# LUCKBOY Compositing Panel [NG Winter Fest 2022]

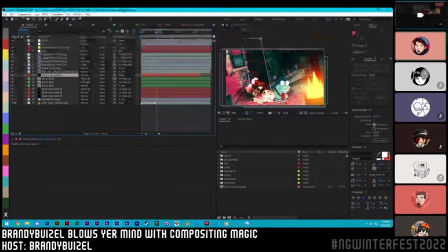(33:08)
And it was that simple.
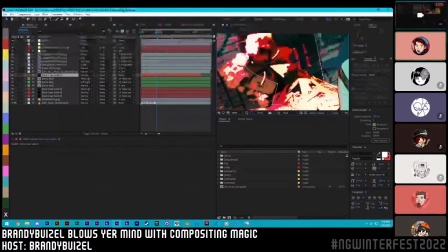(33:10)
To make the shadow feel real, though, this is a little bit of a compositing step, but if something's 3D and it takes up a 3D space, but your shadow is, say, flat, it's going to be really obvious. Your eyes are much better than you think they are at pointing out mistakes.
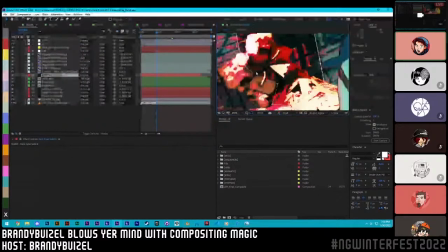(33:23)
You'll just inherently know that something's wrong. So I just took the time to make sure that as I was creating the shadow,
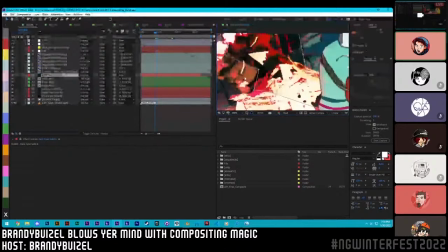(33:30)
it warped around the hobo here and the contours of the hobo rather than
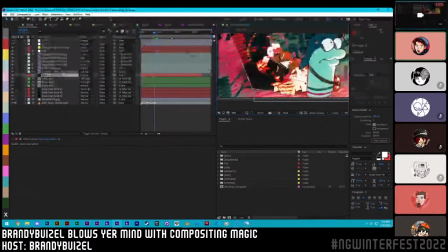(33:36)
just calling it a day and letting it cover the entire hobo for a couple frames. And I think it lends to the authenticity of the scene.
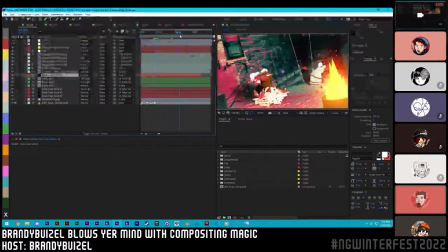(33:44)
He has a pretty good question. Wants to know, what would you say the top things you'd want to showcase in a compositing reel? The top things you want to showcase, well, it depends who you're applying to. Like, for example, I'm applying to compositing jobs almost all the time because I want to work for a studio and do that.
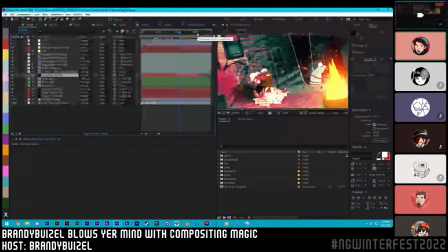(34:02)
But it's not the easiest to apply to everybody with one blanket reel. For example, some studios that do 2D animation, they won't give you the time of day if you show them any compositing that's not 2D.
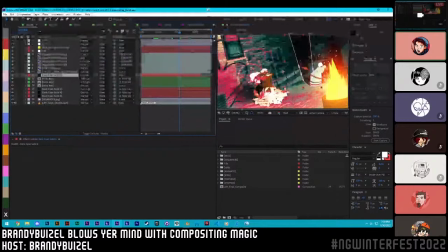(34:15)
So you kind of have to specify your reel for the specific things you're doing. Like if you're compositing real life footage or stop motion, they don't care. In fact, what they care about is way simpler and easier than you think it is.
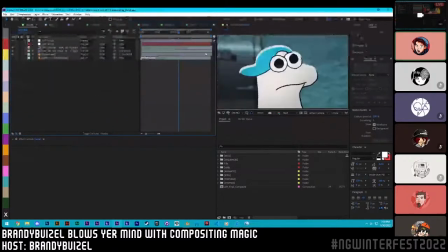(34:29)
For example, in the shot, in the freezer, this is a really, really simple shot. That's why there's so few layers. We rendered this background animation of just the camera moving around subtly. We could even have done it with a single frame, but we decided to animate the camera in 3D space.
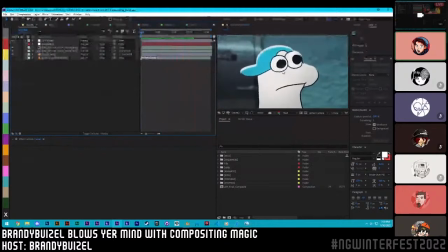(34:46)
And then in the foreground, we have this 2D character, a simple rim light, and a slight color gradient towards the bottom. And this is honestly what a lot of 2D studios are looking for. But if you show them live action stuff, they'll be like, oh, do you understand what we need?
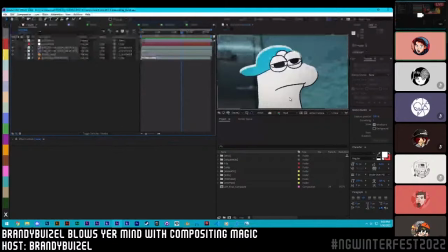(35:01)
And you'll pretty much just get written off because of it. So if you're applying to a studio for compositing, or if you're developing a reel, you might want to make sure that the reel is reflecting what that specific studio you're applying to wants in their cartoons.
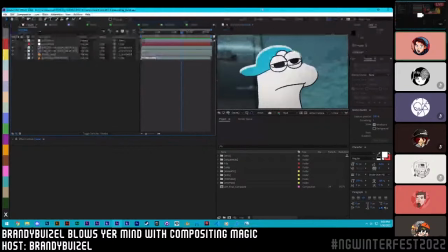(35:18)
That's probably what's the most important. And the thing is, I say that this is easy, but this shot can easily look incredibly bad.
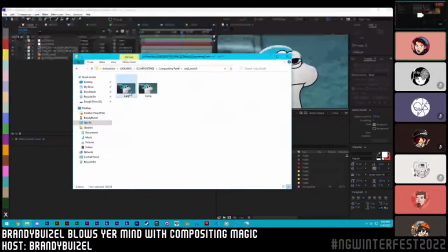(35:24)
Compositing is not the easiest thing in the world. In fact, here's the original version of that frame.
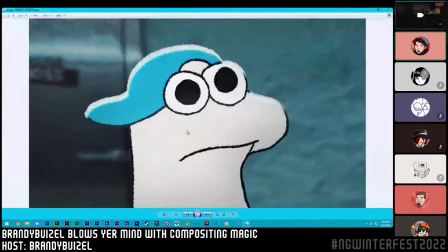(35:30)
See, it's slightly worse, and you can almost tell why it's worse, but it's hard to describe.
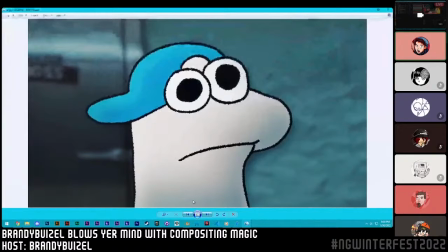(35:36)
It's worse because there's these hard, dark blotches that are trying to create this 3D depth to this 2D Lucky, but I wasn't liking it that much, and it wasn't fitting in. It's almost like there's a drop shadow on him and a drop shadow on the background right around him. It's kind of ugly, and it takes you out of it.
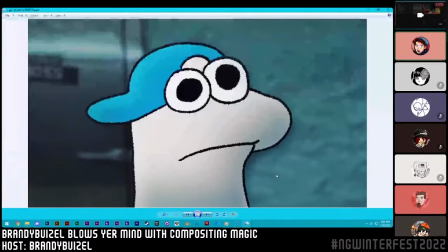(35:56)
And then I decided to accept the flaw and go, no, in this shot specifically, this Lucky is straight up two-dimensional.
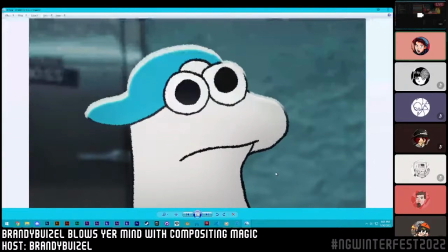(36:03)
That's what he is. I know it's a 2D drawing, and let's just treat it as that. Give a very subtle gradient of color at the bottom here to show that it's slightly darker. Hit him with this rim light because there's fluorescent lighting up above, and pretty much call it a day.
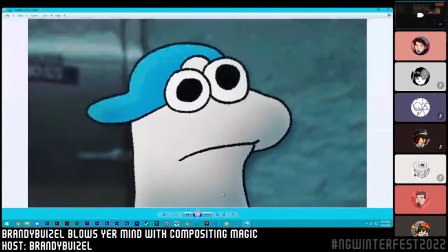(36:15)
It's easier than you think. Sometimes you can overthink it and make a shot look bad. So compositing isn't all just like adding extra layers and work and stuff.
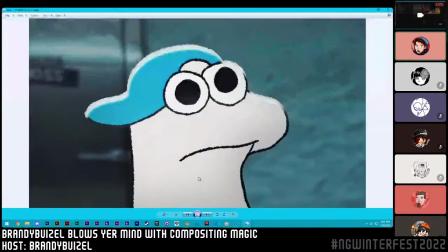(36:23)
I ended up having to take away all of the layers I did here and replace it with two simple things, and it sold the shot.
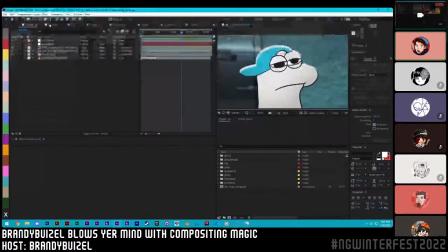(36:32)
Compositing is a lot of thinking.
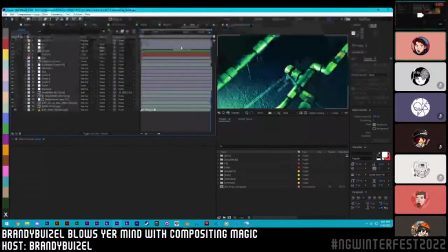(36:39)
This was also a pretty difficult shot. These pipes here, I wanted to make them look real, and the only way to do that was to actually use real pipes, but that's expensive.
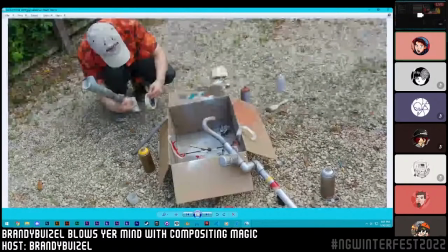(36:49)
So what Dom and I did was bought a bunch of PVC pipe from Home Depot, and we spray painted the crap out of it.
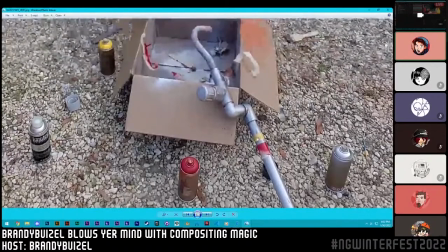(36:56)
We tape over sections, spray over these little striped labels that plumbers like to do,
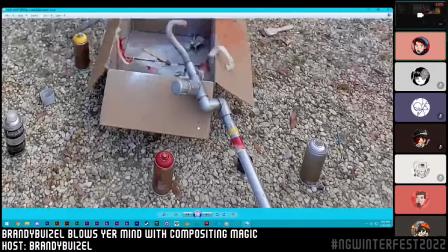(37:02)
or city workers who are trying to identify what could be flowing through this pipe. And then we'd age it using paint brushes,
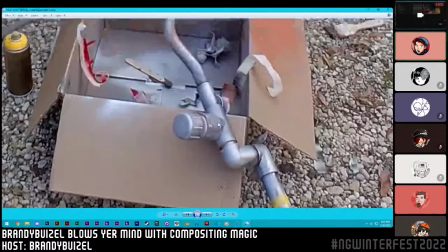(37:09)
and we would just like add little aging crevices of rust to sort of give it a little bit more personality and duration of use.